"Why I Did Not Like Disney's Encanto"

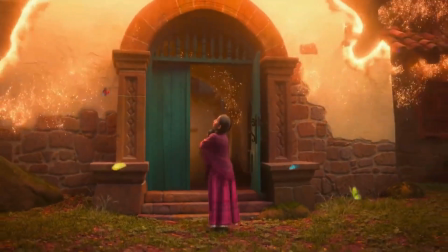0:00 thought I'd finally talk about a Disney film, and what better film to start off with than Encanto, the newest Disney film from the House of Mouse.
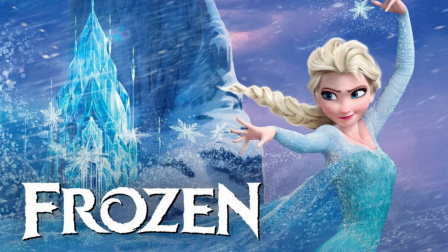0:07 What I can say about this film from the back is that this movie is the new Frozen, in which it has one song that people like to annoy the shit out of you with,
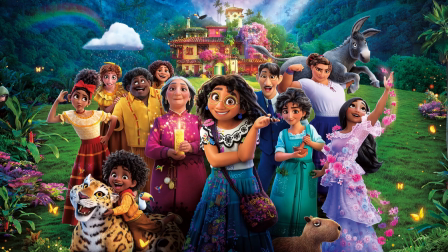0:15 and it's overhyped as fuck. That's right, I did not care for Encanto. I thought it was meh.
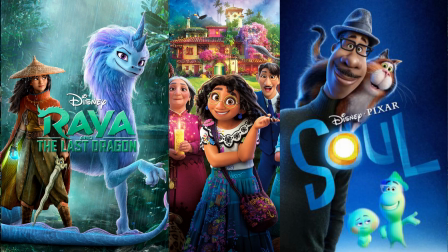0:20 It's going in the meh pile, right next to Raya and the Last Dragon, Soul, Toy Story 4, and I think I'm forgetting one, but who gives a fuck?
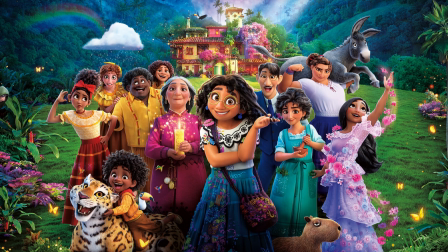0:27 Point is, you are not missing out on much by not watching this film. That being said, however, if you do want to watch this film and you haven't seen it yet, there will be spoilers in this video for Encanto, so that's your warning, even though it has been out for a good while now.
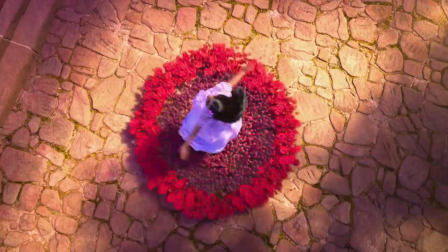0:41 But anyway, the movie centers around Family Madrigal, a Colombian family with magical gifts.
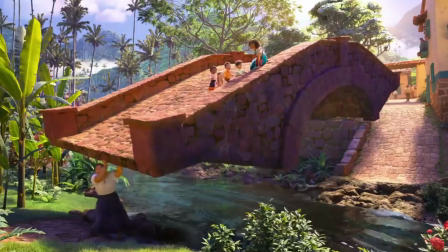0:46 Yeah, everybody can do something magical in this family, save for the men they married into the family,
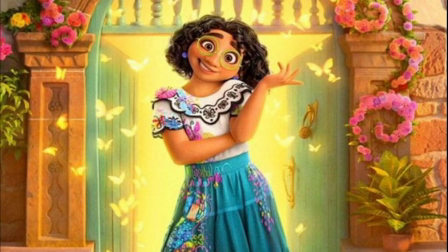0:51 the grandmother, and our main protagonist, Mirabel, or as I like to call her, Girly Potter.
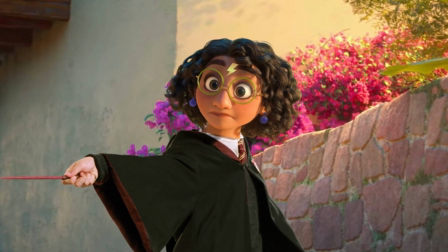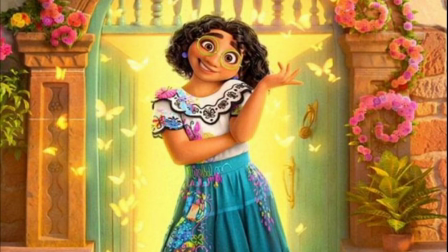1:04 Don't tell me you don't see it.
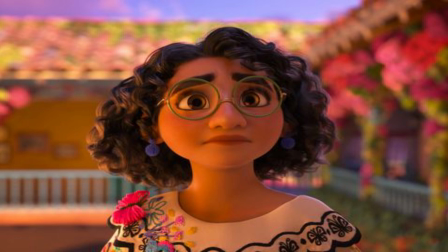1:06 Mirabel, throughout the course of the movie, struggles to come to terms with the fact that she didn't get a gift unlike her other relatives, as well as the fact that the magic in their family is slowly dying out,
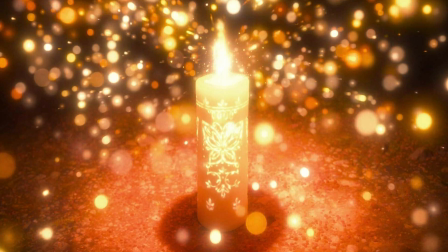1:14 and she feels that it's up to her to save their magic, their miracle as they call it.
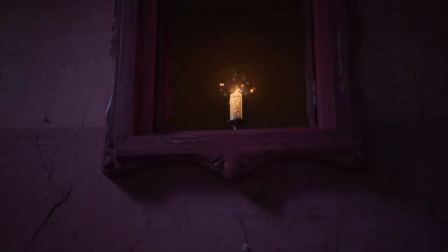1:19 And that's basically the premise of the movie. The miracle is dying and Mirabel wants to try and prevent that.
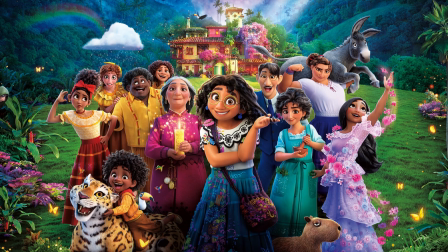1:23 Now before I get started on why I didn't like this movie, let me just say that Encanto is not a bad movie.
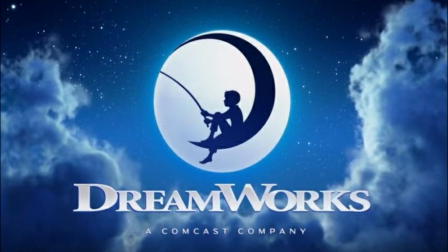1:29 However, I don't think it's a good film, at least not by Disney standards. If this was DreamWorks, then yeah, sure, but Disney, you kinda missed the mark here, buddy.
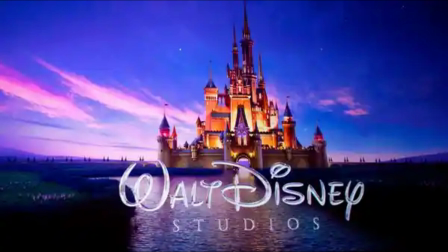1:38 So let's talk about why that is, starting with the songs of the movie.
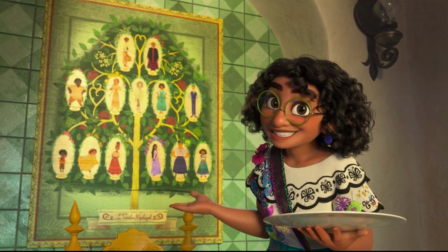1:41 Now, the songs all by themselves aren't bad, like the one they have at the beginning with Mirabel talking about Family Madrigal,
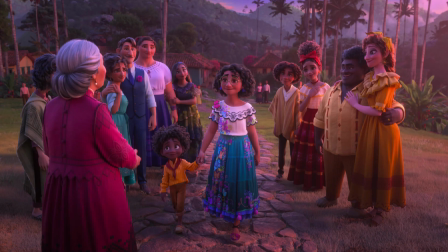1:48 I thought that was good, and the one they had at the end where everybody was coming around to reconcile, again, that was also good.
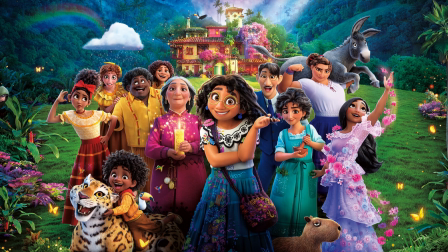1:54 But the rest of the songs feel a little bit disjointed, like, it feels like we just cut away to a new song, as opposed to the song just kinda flowing organically with the movie.
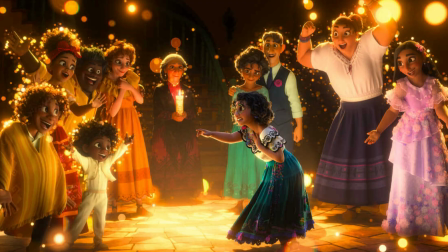2:02 Like, at one point, Mirabel literally stops the whole movie just so she can sing a song about how she is not okay that she got passed up for a gift and struggles to come to terms with that. The problem is, he puts the whole movie in timeout in order to convey this message through song when she could have just walked out the door and then sung her song.
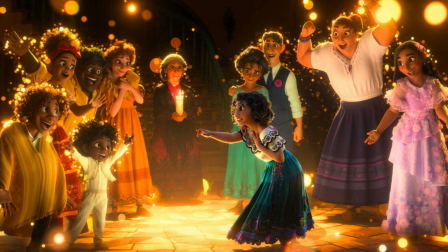2:19 But instead, they freeze the movie for the sake of giving us visually appealing shots, which they still could have done had they had did what I just said, because in Luisa's song, Surface Pressure,
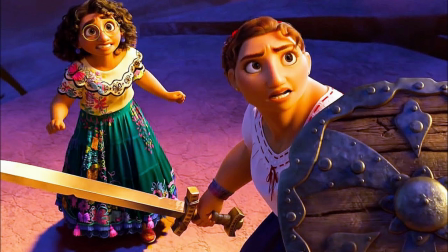2:29 most of that takes place in what I can only presume is her imagination. So why not do the same thing for Mirabel?
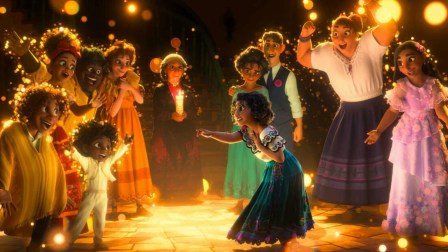2:34 I mean, I feel like the song would have had more impact if everything wasn't just put on stop, but hey, that's just me.
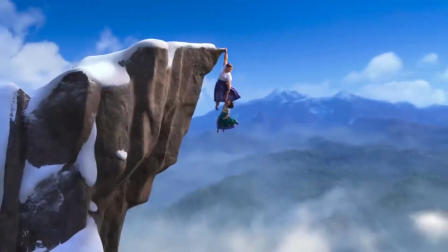2:39 But even when the film is still rolling, it still feels like these songs just kind of come out of nowhere.
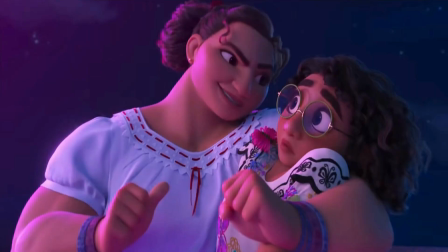2:44 Like again, going back to Luisa before she sings her song, Mirabel is just talking to her, and even Mirabel's looking like, where the hell did this come from?
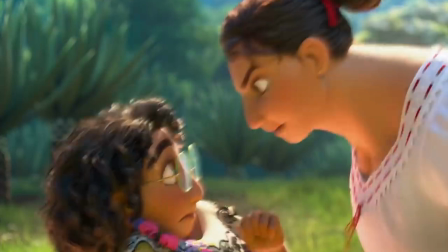2:51 Your eyes. Doing the thing. I'm the strong one. I'm not nervous.
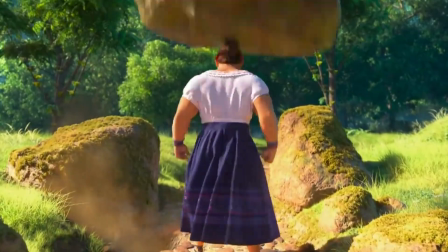2:56 I'm as tough as the crust of the earth is. Okay.
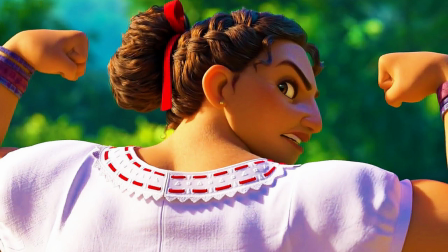3:01 Now again, the songs themselves are not bad, but again, songs like Surface Pressure feel like they're shoehorned in here for the sake of giving us a song, when these issues could very easily be talked out instead of sung.
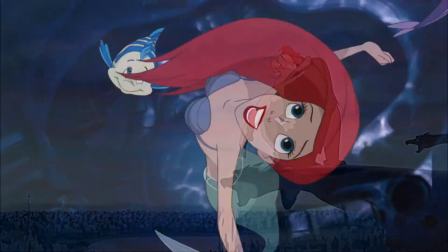3:13 And don't get me wrong, Disney has had plenty of movies where they'll have a character sing out what they are thinking or feeling,
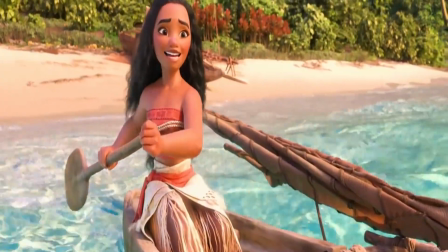3:19 but they'll usually wait until the movie has slowed down a bit and the character is isolated, or they will burst out into song during the beginning of a montage.
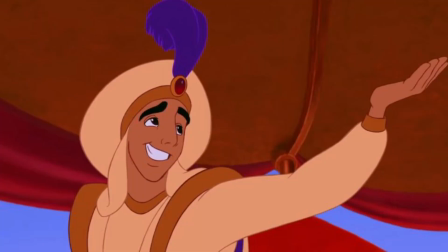3:26 Or if there is some sort of cutaway, like with the Prince Ali song from Aladdin, for example, then it has a much more organic flow to it, as opposed to, listen to me sing this song.
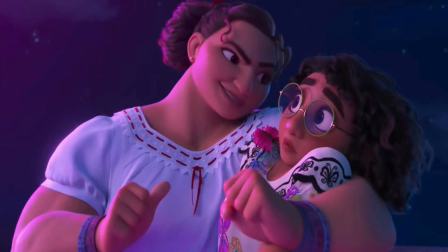3:36 But other than that, it's very rare for a character to just up and burst into song, and it not feel organic to the movie.
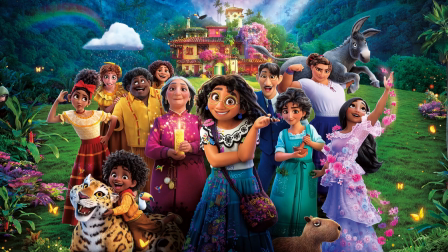3:42 In fact, the way they treat the songs in Encanto, it's almost like they're treating them as though this is a Broadway play instead of a feature-length film.
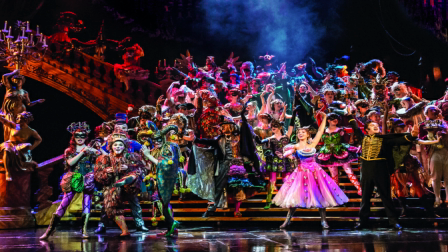3:49 Where in a Broadway play, the things that I've talked about regarding the songs are a bit more forgivable, considering the fact that there's only so much you can do in a play to maintain the audience's immersion of whatever it is they're watching.